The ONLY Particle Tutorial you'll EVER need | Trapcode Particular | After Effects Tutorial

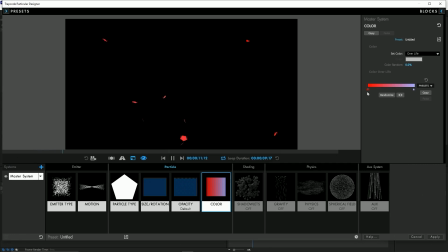I'm gonna make like these purple and reddish kind of vibe particles, just because I feel like it'd be really cool to make. Now we have like these really cool particles that are like changing colors and it looks all cool and stuff. The next important section, physics. The way your particles are moving around. This is all up to you. This is all preference. You can make them go down with your gravity.
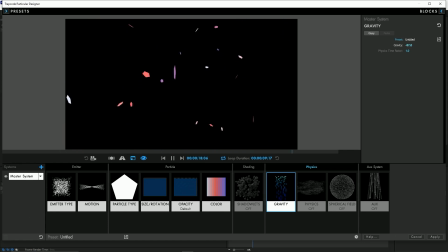You can make them go up with your gravity. You can make them come closer to you, come further from you. I'm just going to make them go up in this scenario. And you'll see the bidirectional, what it basically is doing is it's making it move in like 2 different formats, but at the same time, the gravity that you're applying to the scene is still manipulating them,
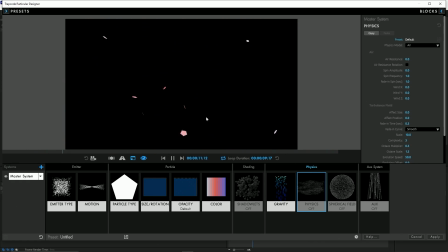which gives this really unique vibe. Like if you look at these particles, I think these look really cool, especially like the one that like flies across your face right here. All those particles are really cool. Now we're gonna add like, let's move it like a little bit more forward towards us, and we're gonna give it like a slight X, so like it kind of moves like to the right a bit.
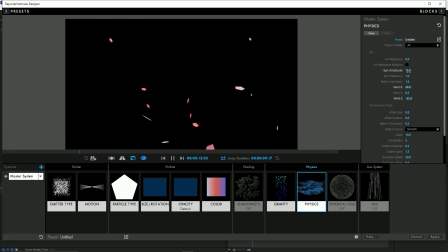Then you're gonna come to your spin amplitude, up the spin amplitude a bit, and up the frequency of how much it's spinning. And that's gonna make them like kind of do like a little bit of twirls. You can't really see it that well, but if I up this a bunch, you'll see they're doing like a bunch of twirls, you know? Now you can also manipulate turbulence. I don't really mess with it a lot, but you can use it in order to make like your own cool particles.
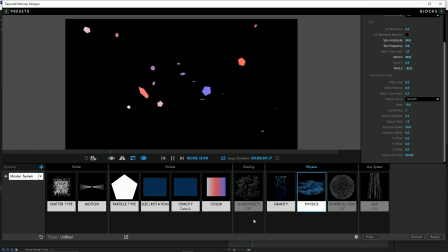Again, there's so many options inside of particular that I didn't even go over, like shadowlets or spectral fields, aux. Like there's so many things that you can do with particles. I'm just gonna end with these as my custom particles.
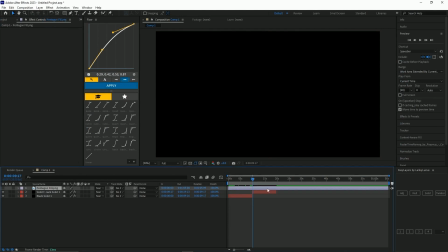I think these look really cool. And when you do use sprites, it's gonna put this pentagon fill thingy. Make sure you don't delete this. That's basically what's indicating what sprite it's using. So yeah, now we have like these really cool particles that are floating up. We're gonna add the slightest amount of motion blur to them by just putting this at like 200.
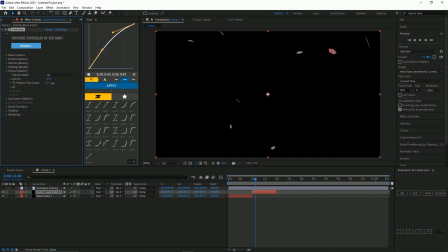And then another thing we're gonna do is we're gonna go to the physics tab and up how fast they're moving by like a little bit. And now we have like these really cool particles that are moving in a very weird manner. And as long as like it fits your scene properly, these would be amazing. Like I would probably use these in my actual scene.
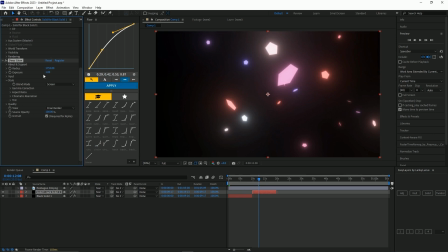And now you can just add whatever you want to them. I'll add some deep glow to give that really cool like glowish vibe to it. And now like as you watch them, you can see them changing colors and stuff like that, and they just look really unique.
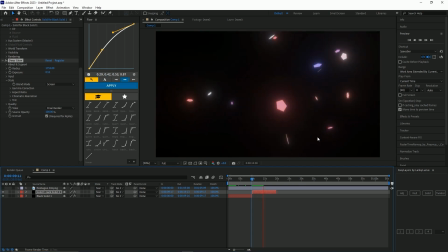And you can do this with any kind of sprite, movement, size. It's all your choice. One specific tip that I would give, especially when using sprites, is to make sure you up the size of the particles in particular itself.
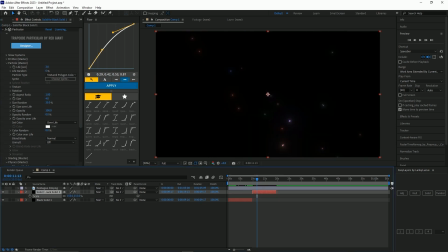Because say I didn't do that and I just kept it like 4. If I wanted to do it by just like upping this itself, it decreases the quality, and it also decreases the range of like where they're hitting and stuff like that. So always make sure that you're manipulating how they look inside a particular itself instead of using external sources.
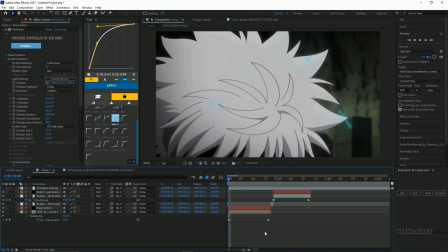Alright, so I just added 2 scenes to my environment.
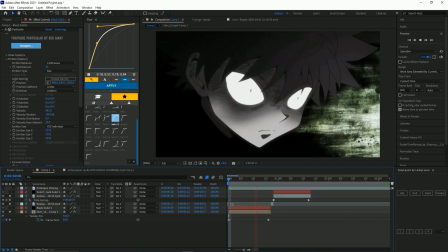One is a Valorant clip, the other one is a anime clip, just so I can show you how to use both of them in these types of scenes.
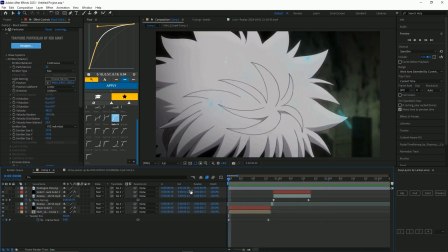So I have both of them down already with absolutely nothing changed, and there's a couple things that I want to change with this type of stuff.
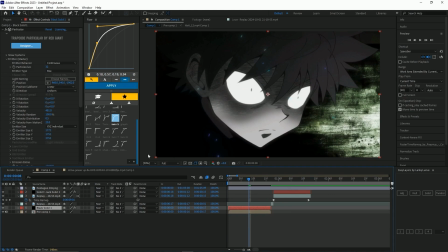For starters, with this type of particle, I would probably change the color of it, and I think the size and the movement could be changed a little bit, maybe move it more to the left. Since he's looking up, I would want it to go like this way. So yeah, let's start off with that. We'll just go to color over life right here,
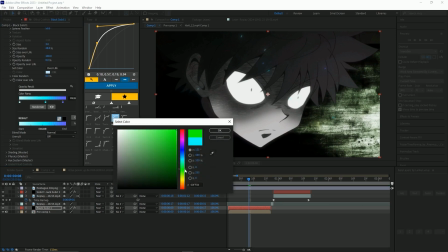and I'm thinking more of like a greenish tint because of the fact that there's like this greenish light right here.
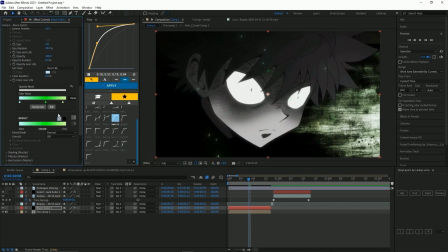So we're gonna go with like a darker green, and then we're gonna go like a lighter green here, just to like fit the coloring right here more. And you can see they look pretty good. At least they look better now. I'd probably also increase the amount of velocity they have.
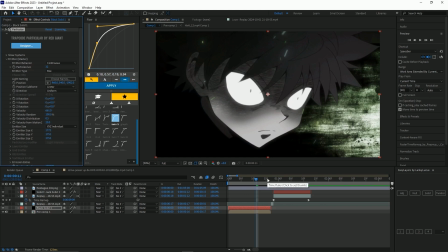The reason being is because velocity and like how the particle is moving and how fast it's moving all relies heavily on your scene. Like for example, if there's like some power up going on or a charge, particles are going to move faster because there's more wind in that scene.
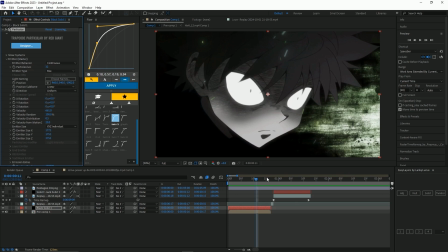Same how in this movement, since he's moving his head up so fast, there's going to be more wind around, so it's going to generate faster moving particles. Another thing I'd probably want to do here is decrease how close they are to this camera.
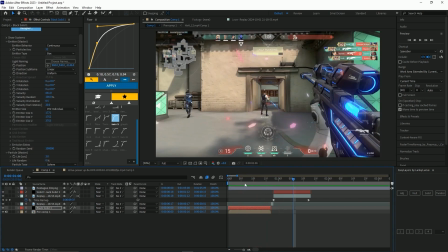So I'd probably bring them to like around here more, and I'll probably decrease the amount of particles a decent.
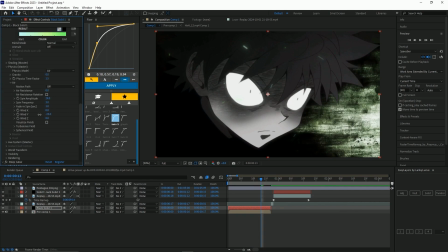Now the last thing I would do for these particles to make them look a little bit better is to come and give it a Y and an X movement.
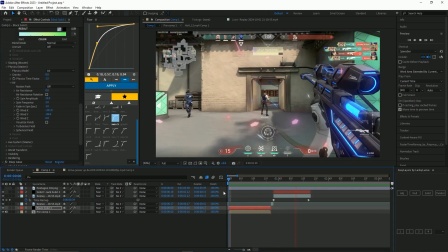So now the particles are gonna like slowly move up as they're also moving in different directions.
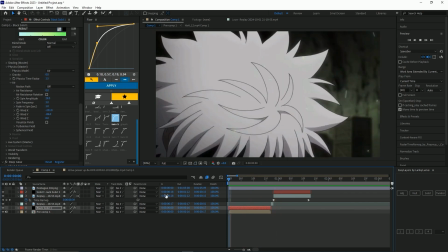And now you can see this looks a lot better than what we started with.
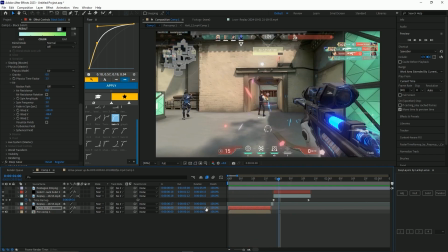I probably should have kept a duplicate of what we started with, but just from reference you can tell that it looks a lot better.
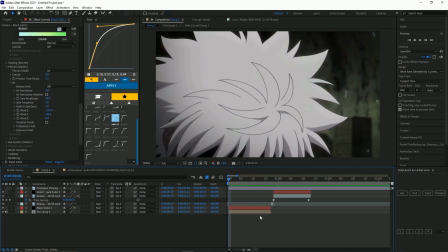Another thing that I would suggest when it comes to anime is twixting and doing 3D trackers. I would suggest twixting a clip and then adding the particles. On top of that, I wouldn't suggest doing 3D tracks for anime, because a lot of the time it's a still frame,
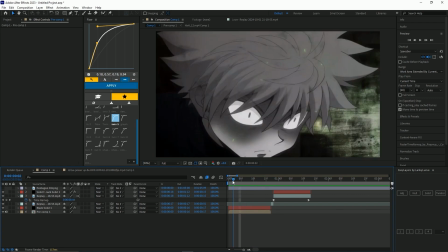or like just like a tripod frame where like the camera is still and there's more motion in the scene,
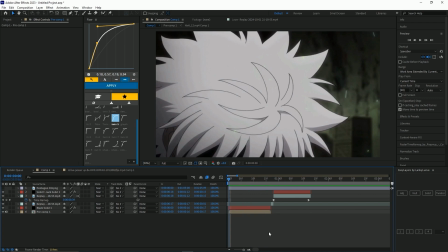which in that case you wouldn't really need to move the particles or the track because you're not tracking any environment.
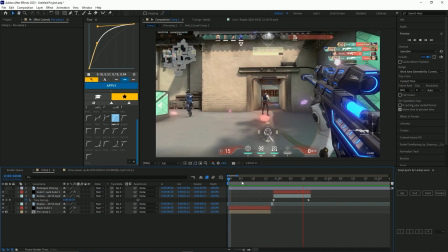So we're gonna end off with these for this part of particles. I'm not gonna go any more in depth, but you could definitely make these look a lot better.
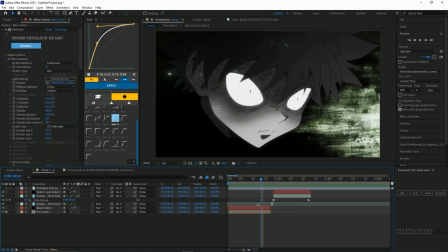I'm just trying to show y'all how you would manipulate it with a scene. Now let's go over to the Valorant clip.
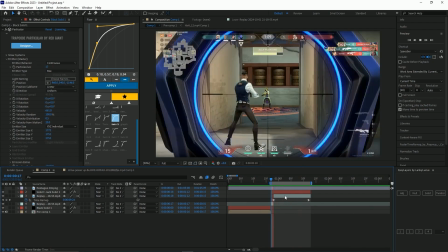In the Valorant clip, the particles, I don't like how they're moving like this direction. I would want them move more to the left because there's more open space right here.
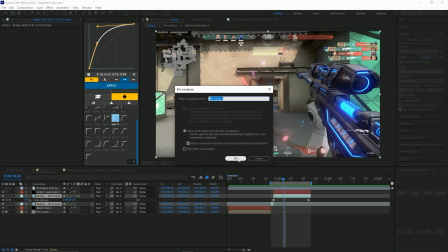On top of that, there's a couple more things I'll do when it comes to compositing wise in a like Valorant clip.
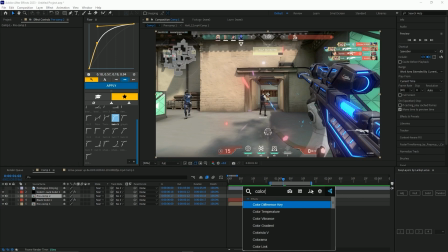Like for example, I would first decrease the gamma of the scene,
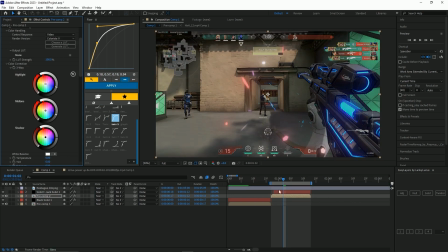just darken it so that the glows from the light itself stick out more. So you can see just by turning down the highlights and the midtones, the particles just stick out more, which is usually what you want with your particles. Another thing I'd suggest, especially with like game edits, is to do 3D tracks,
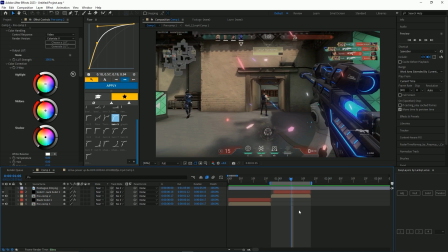because with game edits the camera is always moving, so you want to follow your environment and track it with the particles. In this case, I'm not really going to do them just because I don't really care that much, and at the same time there's not like a crazy motion happening, so we're just going to keep it how it's looking right now.
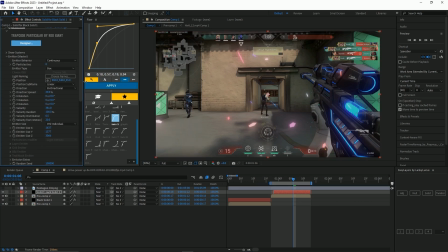First thing I'm going to do is just decrease how close they are to the scene. I'm going to move them back a little bit. Next, I'm going to increase the velocity of them a bit, and then I'm also going to move where they're moving.
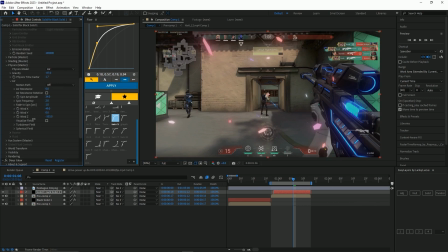So I'm going to move the Z a little bit forwards again, and I'm going to move the X more to the left. So now, instead of moving this way, they're going to move this way. You can see just that simple change really adds a lot more since it's filling up this side. But just to make it fill even more, I'm going to move these to the left more.
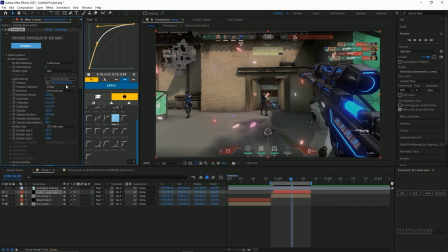I'm going to bring it back a little bit so that they're like kind of smaller and they fit into this more open scene more. Now this kind of motion looks a lot better for the scene. And the last thing I'm going to do is just probably change the color of it.
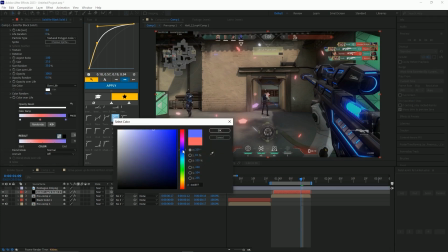Same thing with overlife. I'm just going to make it, instead of having like the reddish hint, I'm going to just have it like only a bluish hint to match the vibe of the gun.
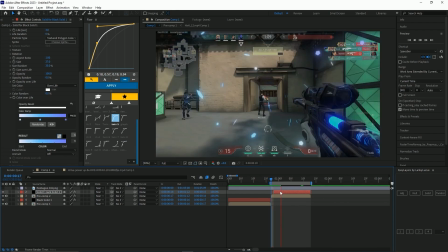And that will just like fit the scene more.
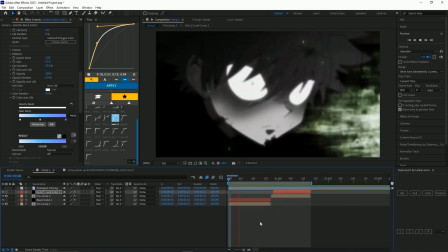So now we have like 2 different types of particles that fit the scenes that they're supposed to be in a lot better compared to what they were previously.
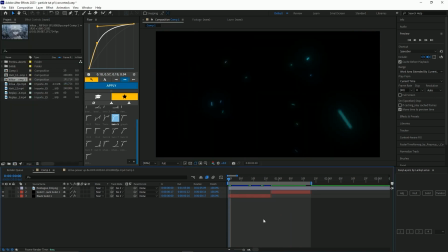One other thing that's important when making unique particles is layering. You can layer particles inside a particular by making multiple different systems, and I'll show you how to do that really quickly.
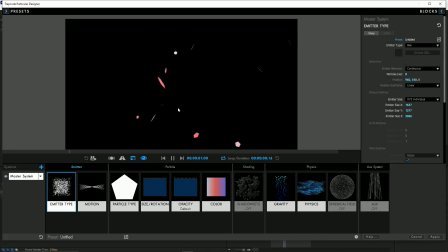We're going to use these particles, for example. So when you come into this particle system, right, on this bottom left, you have systems.
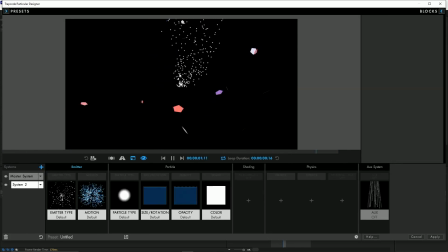If you click add a system, it will create a new system, and you can see like it's like doing whatever it's doing inside of the middle. And with this, you can change it into a box and like add whatever you want to do to it. The way that I usually do it is I'll duplicate my master system.
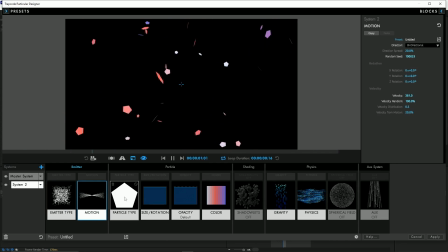I'll come to motion and I'll change the random seed of it, and then I will change like the X value of it so that's stretched out more.
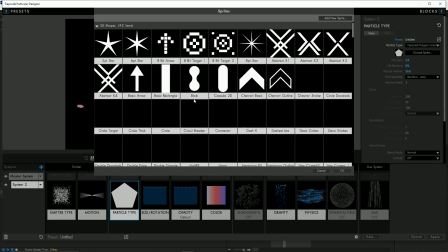And then I'll go to whatever sprite I'm using.